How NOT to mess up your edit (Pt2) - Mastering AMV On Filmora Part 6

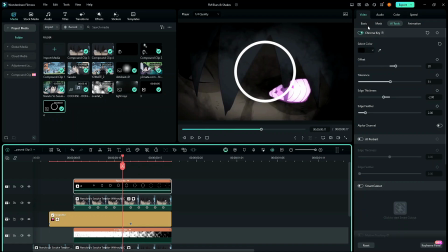I'll just select the black, use a drop shadow to make it seem as if I've added a glow, and yeah, this is perfect.
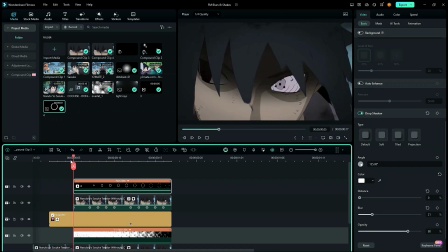I can even make it purple, but that's up to you, to be honest. Now I'll position this so that it matches the eye over here.
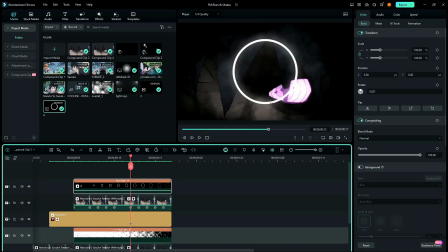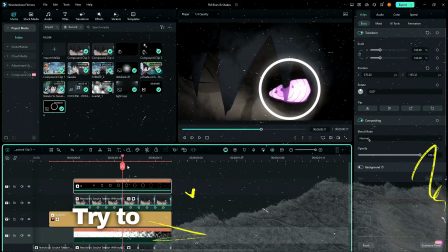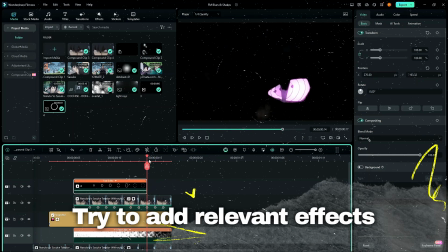I should end it a bit earlier so that the only thing visible is the eye.
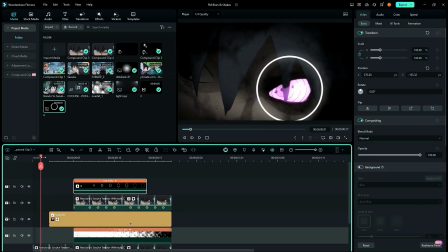Yeah, so in my opinion that looks pretty good. I can even start from a bit behind.
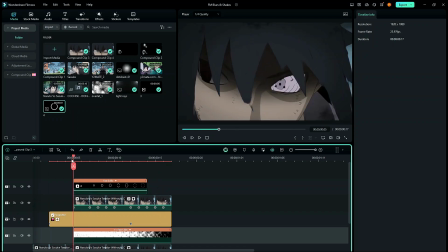Now, yeah, this looks better. Okay, so now we're halfway through our composition. Now here's the tricky part. What I'm gonna do now is mask solid white colors.
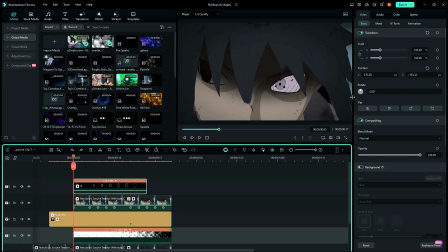And why is that? So that it emphasizes more on the thing which I want to highlight. Remember that adding more effects may cluster or overcrowd your edit, but adding the right effects can highlight your
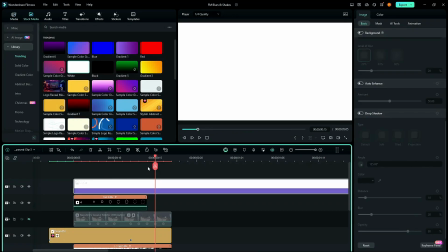intentions even more. I'm going to select a solid color of white and mask it.
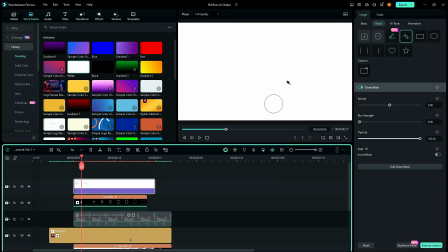Like this.
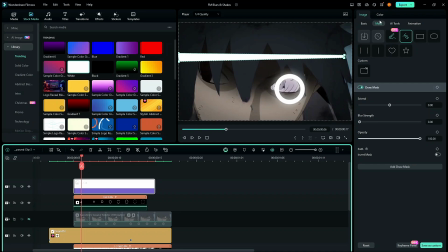This is good, and I'm gonna be
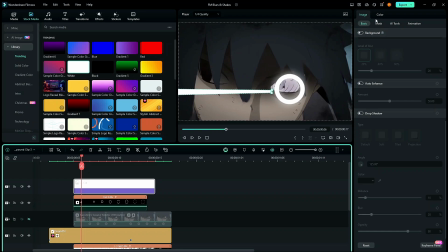scaling this so that I'm gonna duplicate this 3 more times so that I can cover all 4 directions,
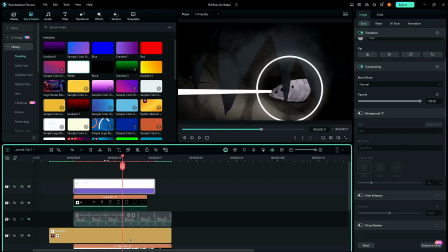centering the eye.
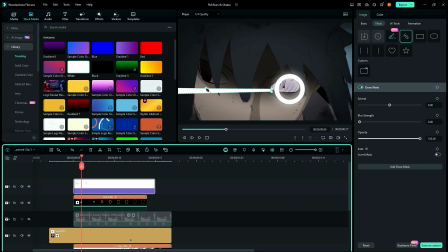So I can make this a bit smaller. Now that's done. I'll also rotate it a bit.
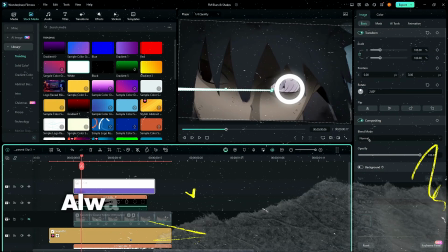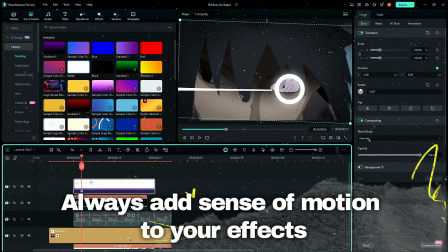Okay, so now that that's done, I'll be keyframing this so that it comes closer to the eye.
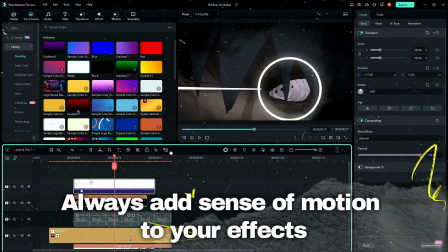So one keyframe like this and the others like this.
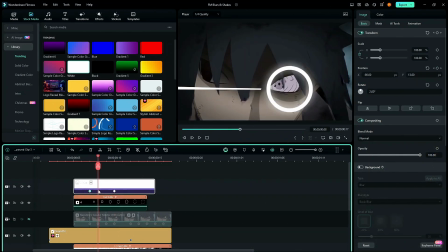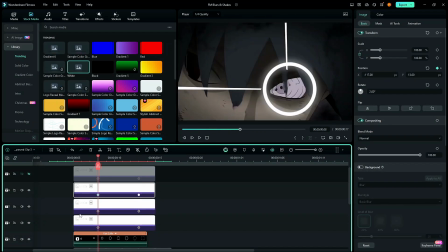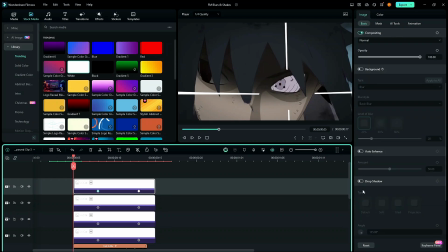Okay, so now that's done, I'm gonna be adding a drop shadow with settings of this that you can copy so that it looks like I've added an outer glow.
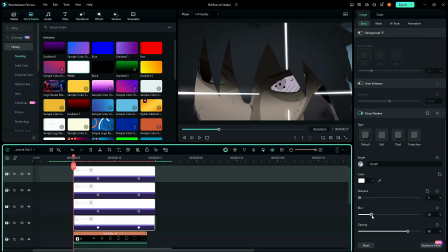I can also keyframe the opacity so that it seems natural.
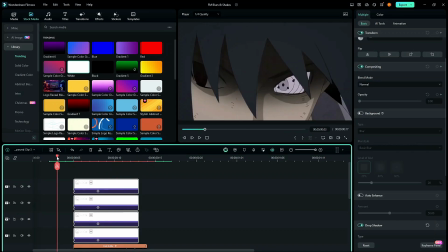And now the cherry on top is a black smoke overlay, and when you clip it and paste it on the lines, then it'll look like this.
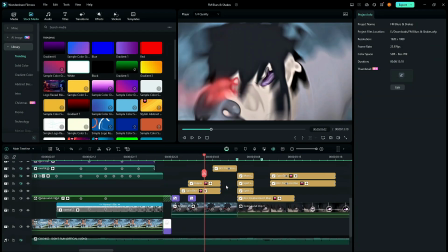Now that that's done, we can focus on the other clips.